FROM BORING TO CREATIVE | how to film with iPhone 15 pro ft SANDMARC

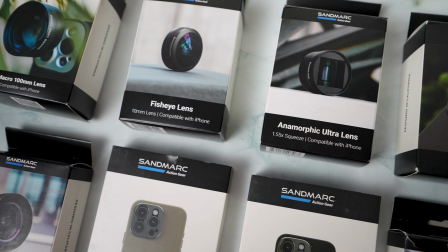8:14 This is the first time I'm going to use one of their lenses. To be honest, I have never heard of this company before.
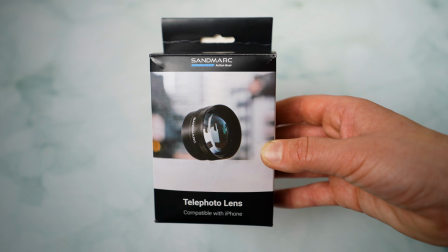8:21 It says they were designed in California. As you can see, they have the typical line of lenses where you get a wide angle lens,
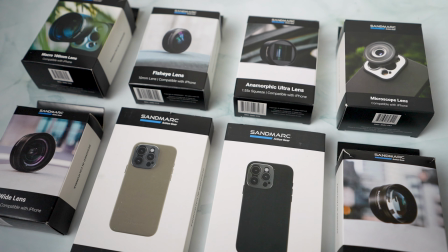8:28 telephoto, macro, fisheye and 1.55 times anamorphic lens. But there are two lenses others don't have. Microscope lens and telephoto six times.
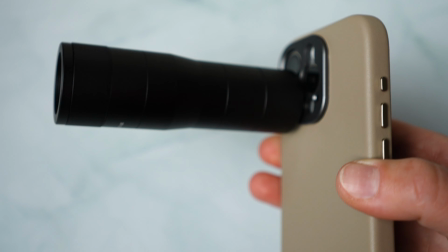8:39 I will feature those in the upcoming video so don't forget to subscribe if you're not already.
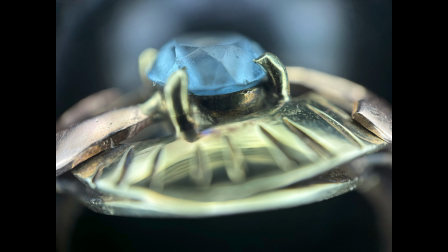8:44 I will link all those lenses below. So just out of curiosity, here are some sample shots with the microscope lens. But the telephoto 6 times I'm gonna leave for next tutorial because honestly, I can't wait to go outside somewhere in the nature and stand right beside the wildlife photographers with those massive lenses and pull this out. I can't wait for the reaction. By the way, this also has a focus. This is a focus ring. I'm pretty excited about this one. We will see what we can do with this. Tutorial is coming up. Back to 2x telephoto lens. Obviously, 2x telephoto will bring you closer to the object but at the same time, it's gonna give you the natural bokeh, the soft background. And that's something I wanted to test here.
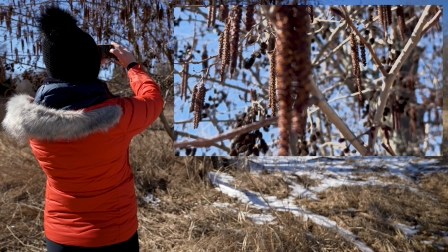9:35 Here are the first 3 shots just with a telephoto lens on this smartphone and they will be completely different.
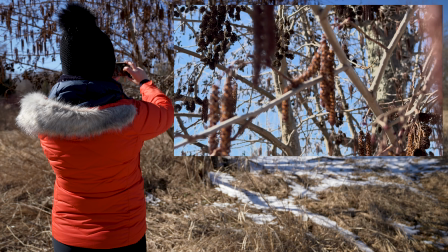9:44 In this first shot the sun is on the left side.
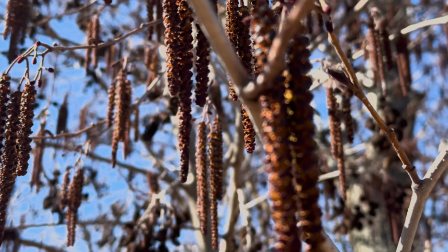9:48 The left side of the object will be lit up and the right side will be much darker.
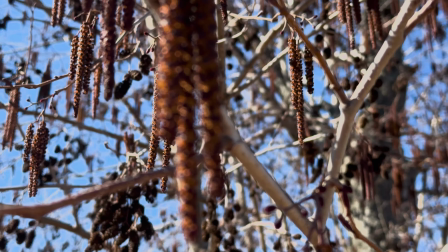9:54 This creates a big contrast.
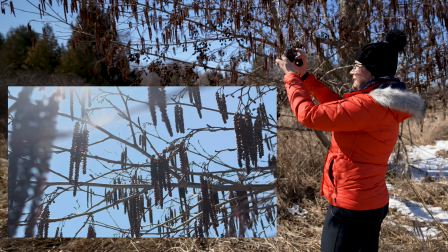10:01 The second shot is being filmed against the sun. You will get those streaks, the light sparkle.
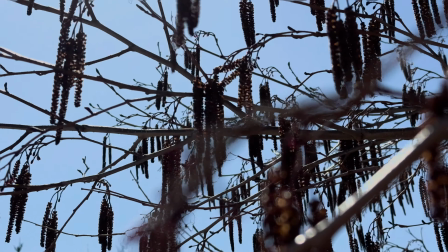10:08 Although the object is very dark here.
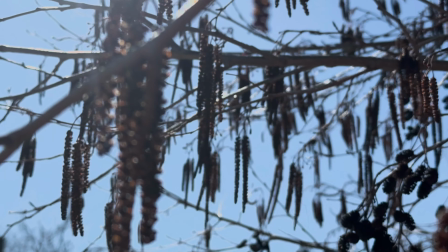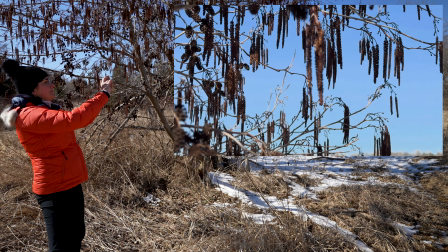10:17 The last shot is with the sun in the back. It's going to look a bit flat but because the color of the object is such a deep dark brown,
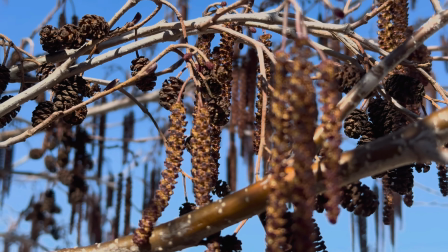10:26 the light here brings out the details that also look interesting.
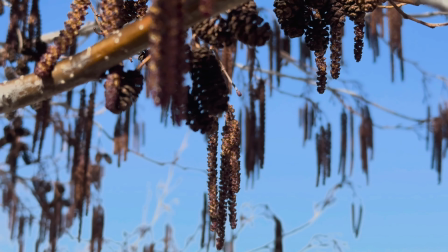Don't be afraid to experiment with the light. When I'm out there, I literally walk 360 degrees around the object and checking what looks the best, what lighting looks the best. As you could see, wherever you position yourself, you will get very different results.
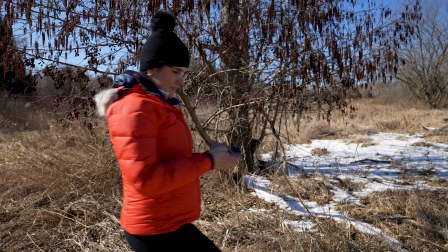10:54 Okay, moving on. So now let me do the same shots, but this time I'm going to apply the telephoto lens.
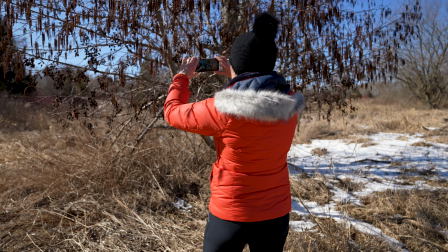11:04 I will select just a standard lens on a camera. This is the first shot with the sun on the left side.
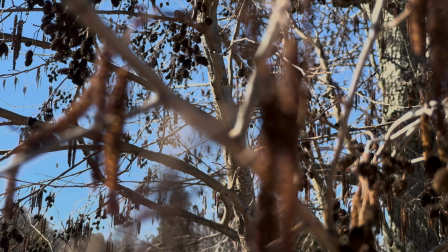11:12 Again with the Sandmark telephoto lens. Let's compare the shots.
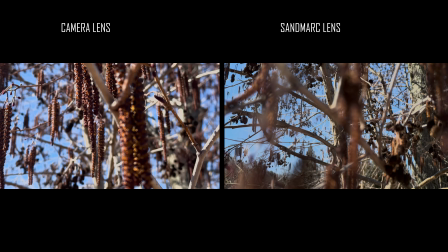11:17 Here is side by side shot without the telephoto lens and with the added telephoto lens.
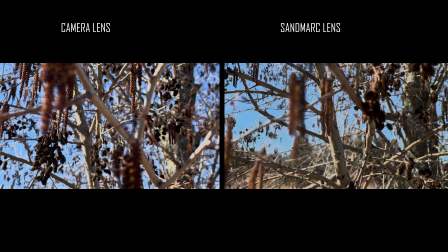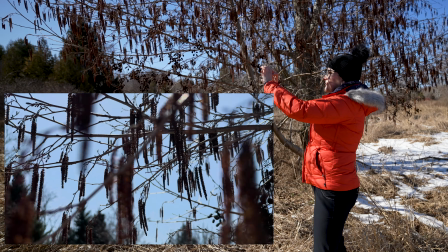11:30 Let's move on to a shot filmed against the sun and again let's place them side by side.
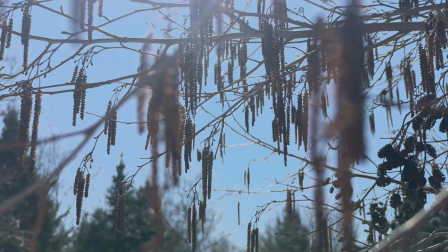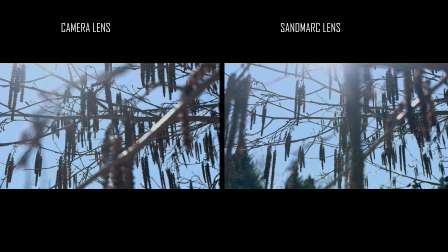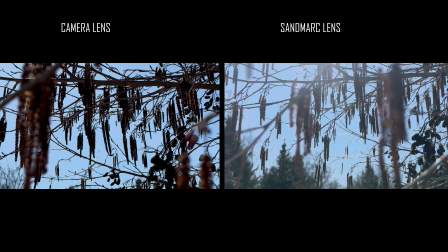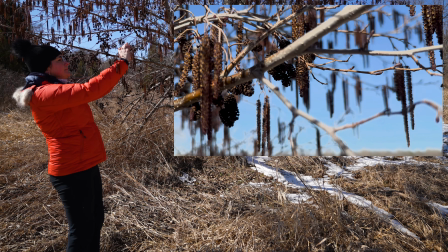11:52 And lastly, here is a shot with the sun in the back.
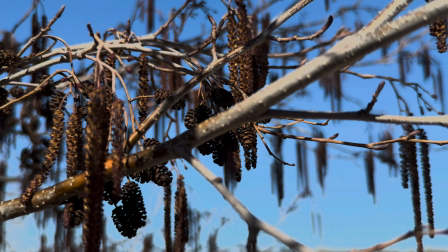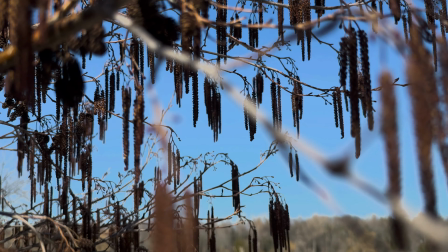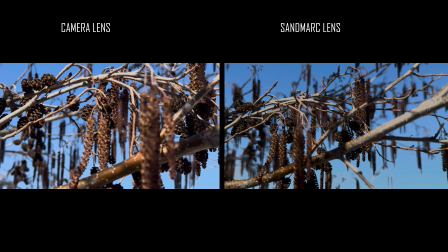12:07 And once again, let's show side-by-side shot.
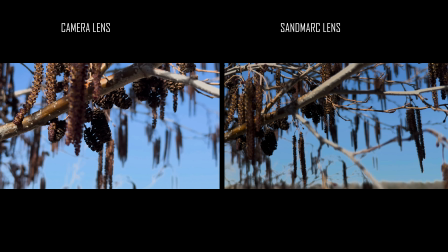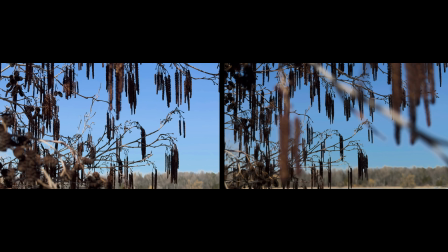What do you think?